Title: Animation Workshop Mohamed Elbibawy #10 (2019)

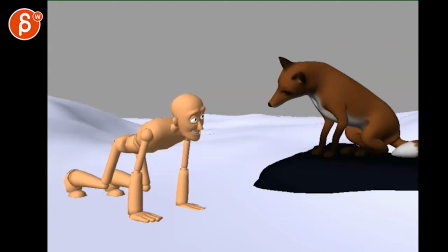[0:04]
All righty, let's play this in full here, there is no sound, we have that going on here, takes out the mouse, cool,
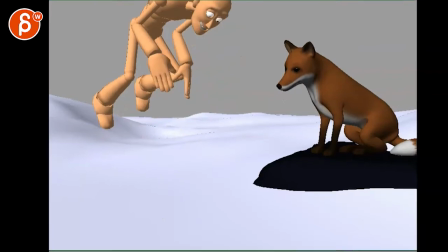[0:19]
so let me just check something here, you're going outside of the frame, I guess I can, I can bring this in more, so I'll be careful,
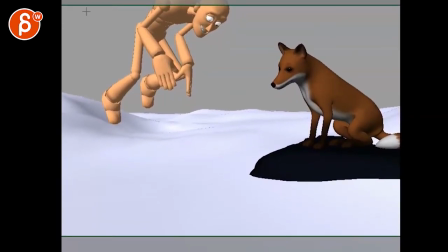[0:28]
we have a fairly, I would try to go, I know this is very subjective, but I would probably go, you know, all the way out in your framing to do a full 720p, 1080p, whatever resolution you need.
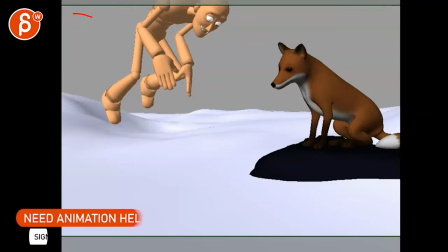[0:40]
But just a bit more widescreen. I think then that way, at least to me, you can fit in more of the tail. You might just also have to zoom out just a bit more in general. So that may be, I'm not sure if you want to cut this off.
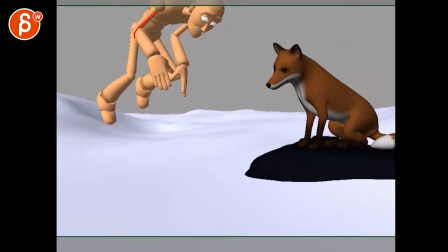[0:57]
It might be okay to see the whole thing. so if I go down you can see there's the whole thing here that we kind of I just also squished I guess I'm not used to such a more old more old-school kind of framing I'm so used to so such wide screen shots
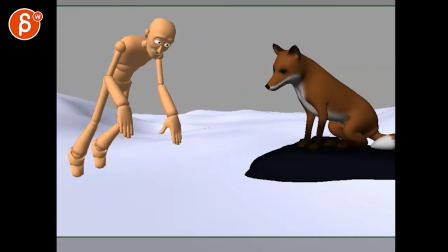[1:12]
if I look at his arc also just checking here if he goes like this
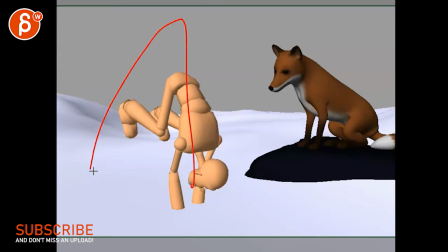[1:20]
it's a slight feeling of a fairly fast dip and i feel like if you would give this a proper arc just a bit
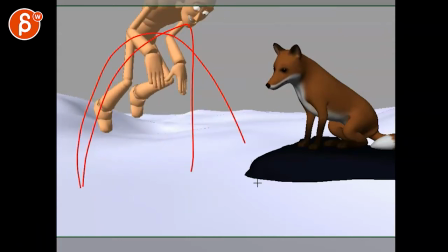[1:31]
yeah there's something where it feels like it goes pretty wide and then just kind of drops down so if you do a wider arc and make it too you
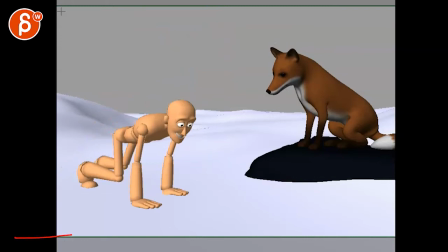[1:39]
know straight down towards the end then actually it would be good for you to go full widescreen and he would start here if that makes sense right he would be more like this and then you can always leave the end position so maybe just globally and I got a controller that you have that moves the whole character move the character over so all of this is for the left and
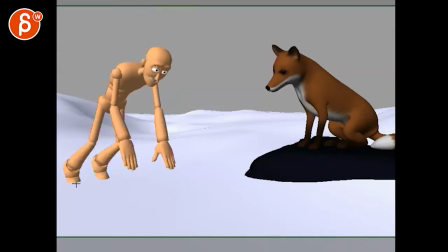[1:59]
Then during this jump you can animate that main controller Back to this position until he hits this here to give this a wider arc kind of like the animation layers kind of as a cheat I guess
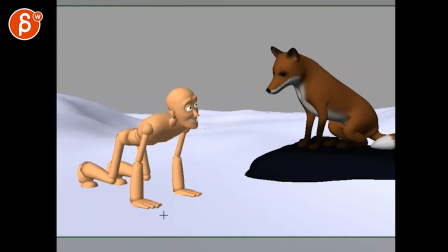[2:15]
Other than that I Think the back and forth between the characters okay in terms of timing
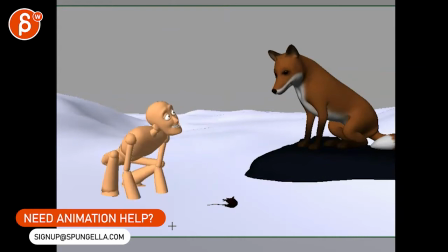[2:21]
It's fairly clear where we're supposed to look. I feel like...
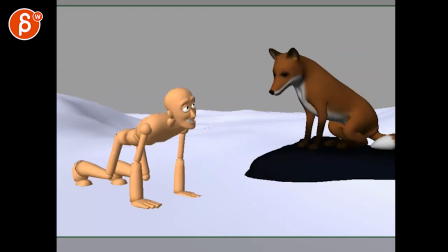[2:27]
Takes this out. Looks this and looks up. It's almost like I'm looking at him. Takes this out, puts it down. He goes back. Now that he looks at him, I feel like my eye goes over here. And I want to see a reaction. Is he going to go, good job, thumbs up, paw up, paw down, whatever it is.
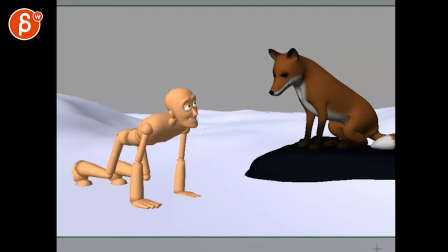[2:46]
But then we cut out.
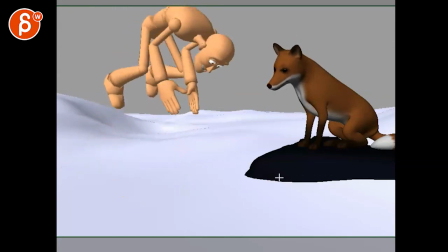[2:48]
And I feel like you could add another second or two. however long you need for whatever reaction so it could be you know could be another nod it could be squint
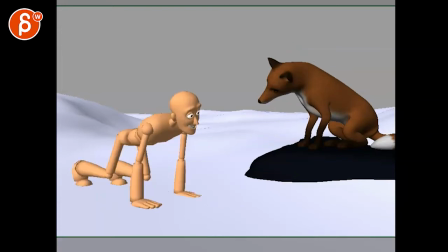[2:56]
or you can smile if this kind of facial controls this rig has but that could be something interesting potentially other than that i mean it still feels very early stage if i look at what the fox is doing in terms of you know simple moves going
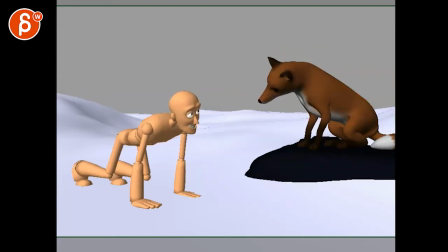[3:12]
down cut off here where not much is moving in terms of the rest of the body and the mechanics kind of harsh hits it's fairly pose to pose it all seems very early days so I would just say keep going on that getting a bit more you know overall body mechanics
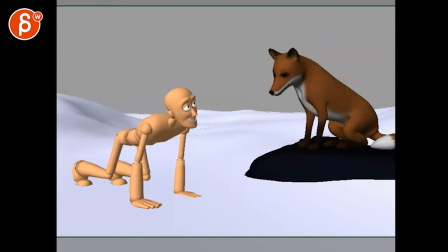[3:28]
going on their movements that could be a little bit of a weight shifts you know slight keep alive on the tail just make it less static like you know something like this where I just clearly just a rotation through there and then nothing else is going on here on the human side same
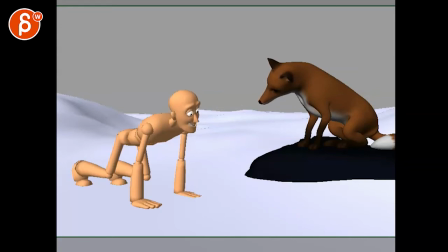[3:46]
thing you know if you have if I scrub through this you can see how it's purely just the head so you want to add a few more mechanics to involve you know fanning out a rest so I mean not that this head move will influence everything all the way down to the legs but he is on his toes it's not like it's a very
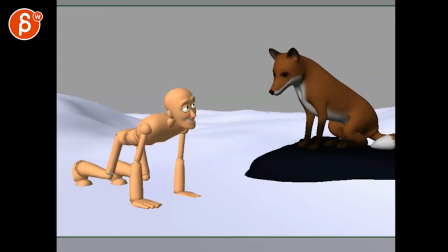[4:02]
stable position pose wise I will probably try it's interesting and probably offset those legs a bit more to maybe find a way to get these guys here and maybe this guy further out if that's possible or you go
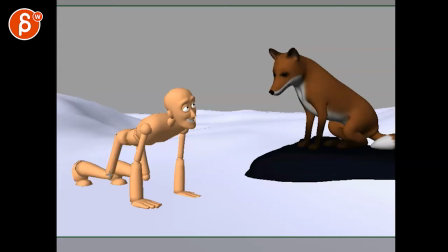[4:19]
this one and this one further out here or lower to something where this foot how it comes down kind of aligns with with the thigh and then it's a bit 20 you know this is spread out it feels like these guys are too mirrored that overlap i'm not super smitten by in terms of silhouettes
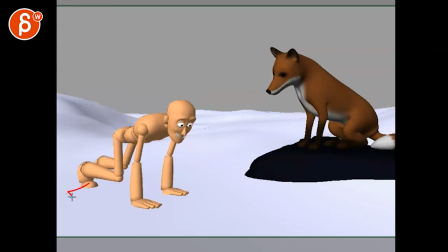[4:36]
see even this to me seems better but you can bring them out so that maybe this foot will be here giving you something like this so that we can potentially even see the toe of this. I would just kind of look at the silhouette.
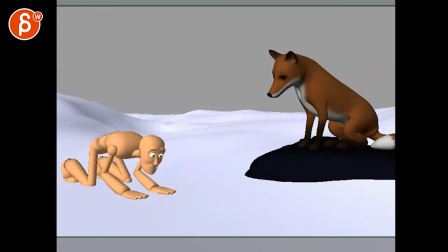[4:55]
You might be going a bit too low on the knee. I know it's a bit tricky, but you might just have to bring up the butt so that he has a bit more of a curvature like this to get into that. Because right now we're getting really low and not popping that Achilles heel. Not even the foot roll is going to save this.
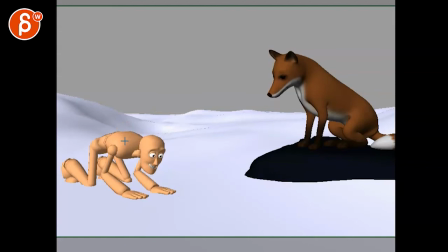[5:12]
So I think when you go like this instead of bringing the whole thing down we can bring a line of action in the body more like that as you go back don't forget if you have something like this where that arm goes up you have to think about weight shifts if I loosen the the
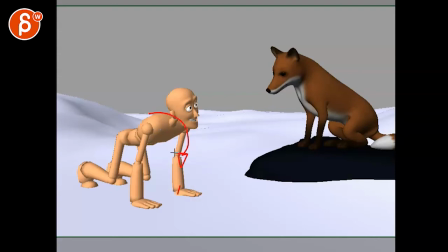[5:31]
you know the lean on that arm it your chest is going to drop this way because that position is not there so if you want to don't want to do that in terms of the drop obviously you would have to move your translate your route and move that position over there's more weight
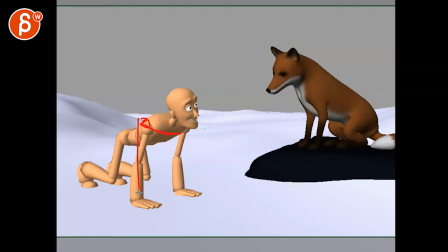[5:47]
on this shoulder so you're gonna have a little bit of a dip there shoulder up potentially a straight arm this arm does its thing and even that root part pelvis will move over there with a slight change because of that rotation down here is gonna affect this all the way down
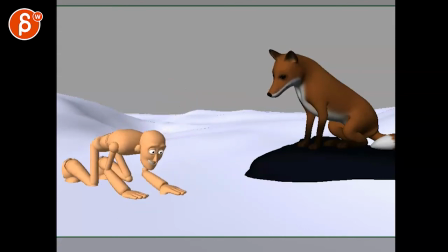[6:03]
changing was potentially the knee position so as you go back you know even on something like this so it's not just a flat move back this is all going to affect the rest of the body there and then on your jump you have to look at well how is he jumping
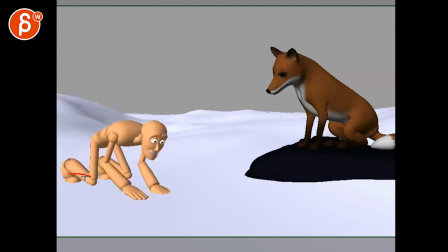[6:18]
because it's slightly strange to go all the way up here already where it's not going to be just the back leg so to me it feels like it's gonna be a push off using everything here so you go off and this would be shoulder down arms down as much as you can and
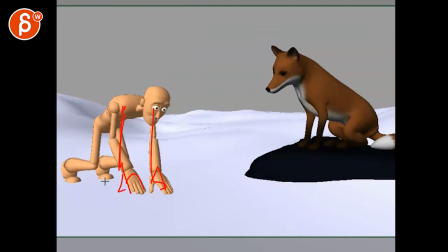[6:35]
then a push off using the legs meaning that you want to I would not move this foot back here.
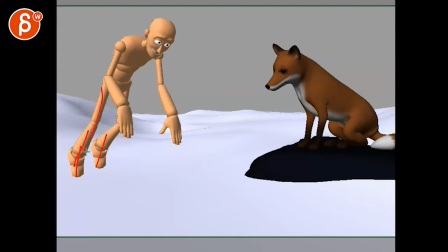[6:42]
Just get full compression on this so that it stays put. Full extension, full extension on those legs. Almost full extension. And then you can slowly get into your bendy part there.